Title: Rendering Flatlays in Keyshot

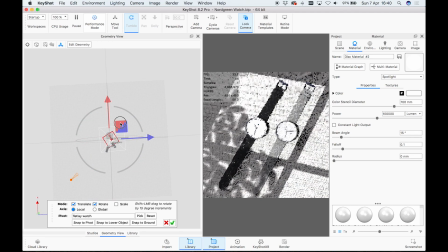(8:16)
And then what I'm going to do is also add in a radius, which gives it a little bit of a Gaussian blur. If you give it too much, it looks terrible. So just 1 or 2 millimeters, maybe maximum 4 for this setup,
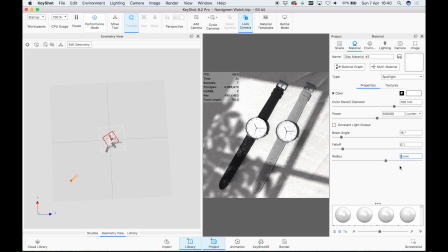(8:28)
but every setup is going to be different. And then what I should also do here is add in a more natural light on the Kelvin scale.
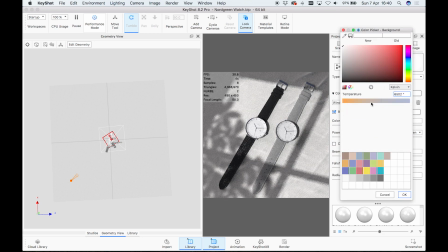(8:36)
That's going to give it a nice daylight glow, or it's almost like a sunrise or sunset type of look when it's a yellow light like this.
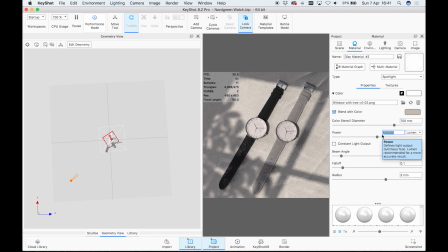(8:43)
And then what I should also note is I have gone into the environment tab,
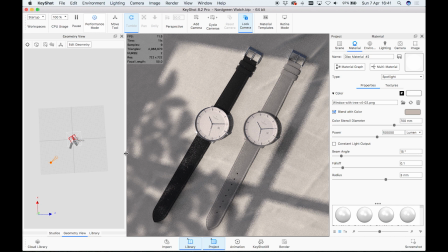(8:49)
and I've actually changed the background color to have more of a blue tint to it, because that's going to complement the yellow that we've just put into the scene.
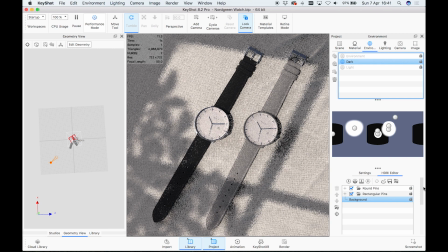(8:57)
And you can do that by selecting the environment that you want to work on, unlock it, which I already had it locked, make sure you have the background selected, and then you can move down and go and change the color of the background.
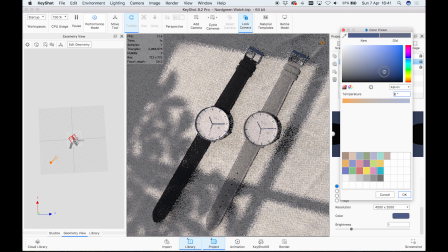(9:10)
And that's going to change the overall color of the scene. And in this case, it's going to change the color of the shadows,
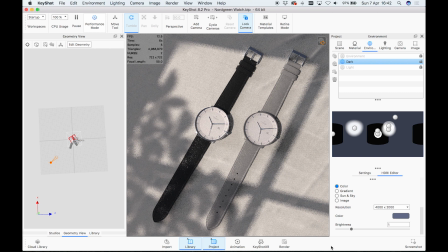(9:16)
because we've already got that yellow light casting a light on the rest of the scene. And it just needs to be something just to complement the light that we've already got in there. And between those three elements, apart from the materials applied to the watch,
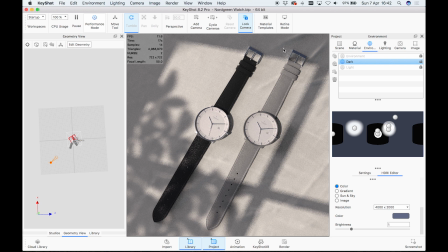(9:31)
which aren't crazy different materials, they're just standard Keyshot ones, that's pretty much what makes the render. You're always trying to replicate real life, and you're always trying to just make your scene slightly imperfect,
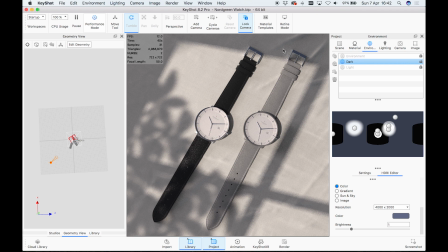(9:45)
which is going to make it look more realistic, which is exactly what I did with the ripple effect in the linen there.
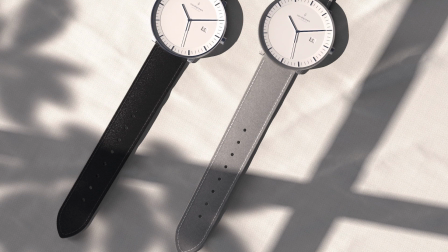(9:52)
So there it is, guys. That's my submission for the Nordgreen competition.
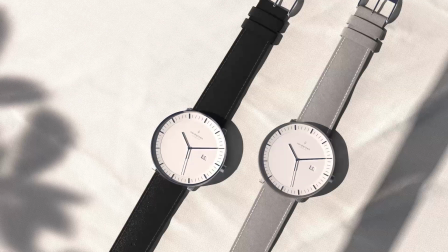(9:56)
Don't forget, you can win a watch of your very own if you submit one of your renders onto Instagram.
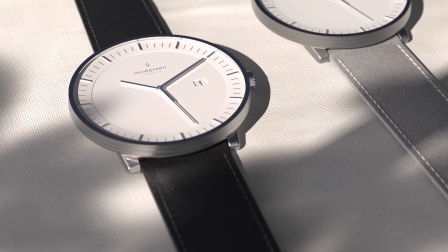(10:02)
As always, guys, don't forget to like and comment and subscribe and hit the bell button.
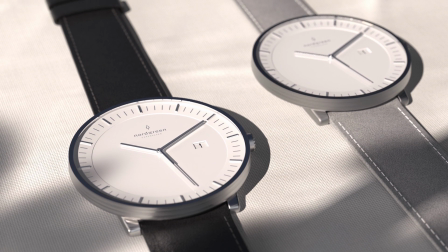(10:08)
And I can't wait to see your submissions for the competition. And I will see you guys in the next video.
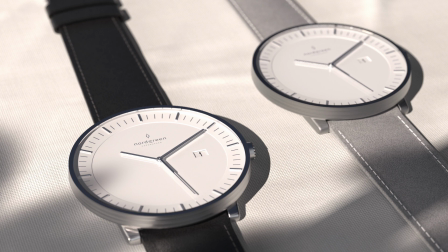(10:14)
Bye.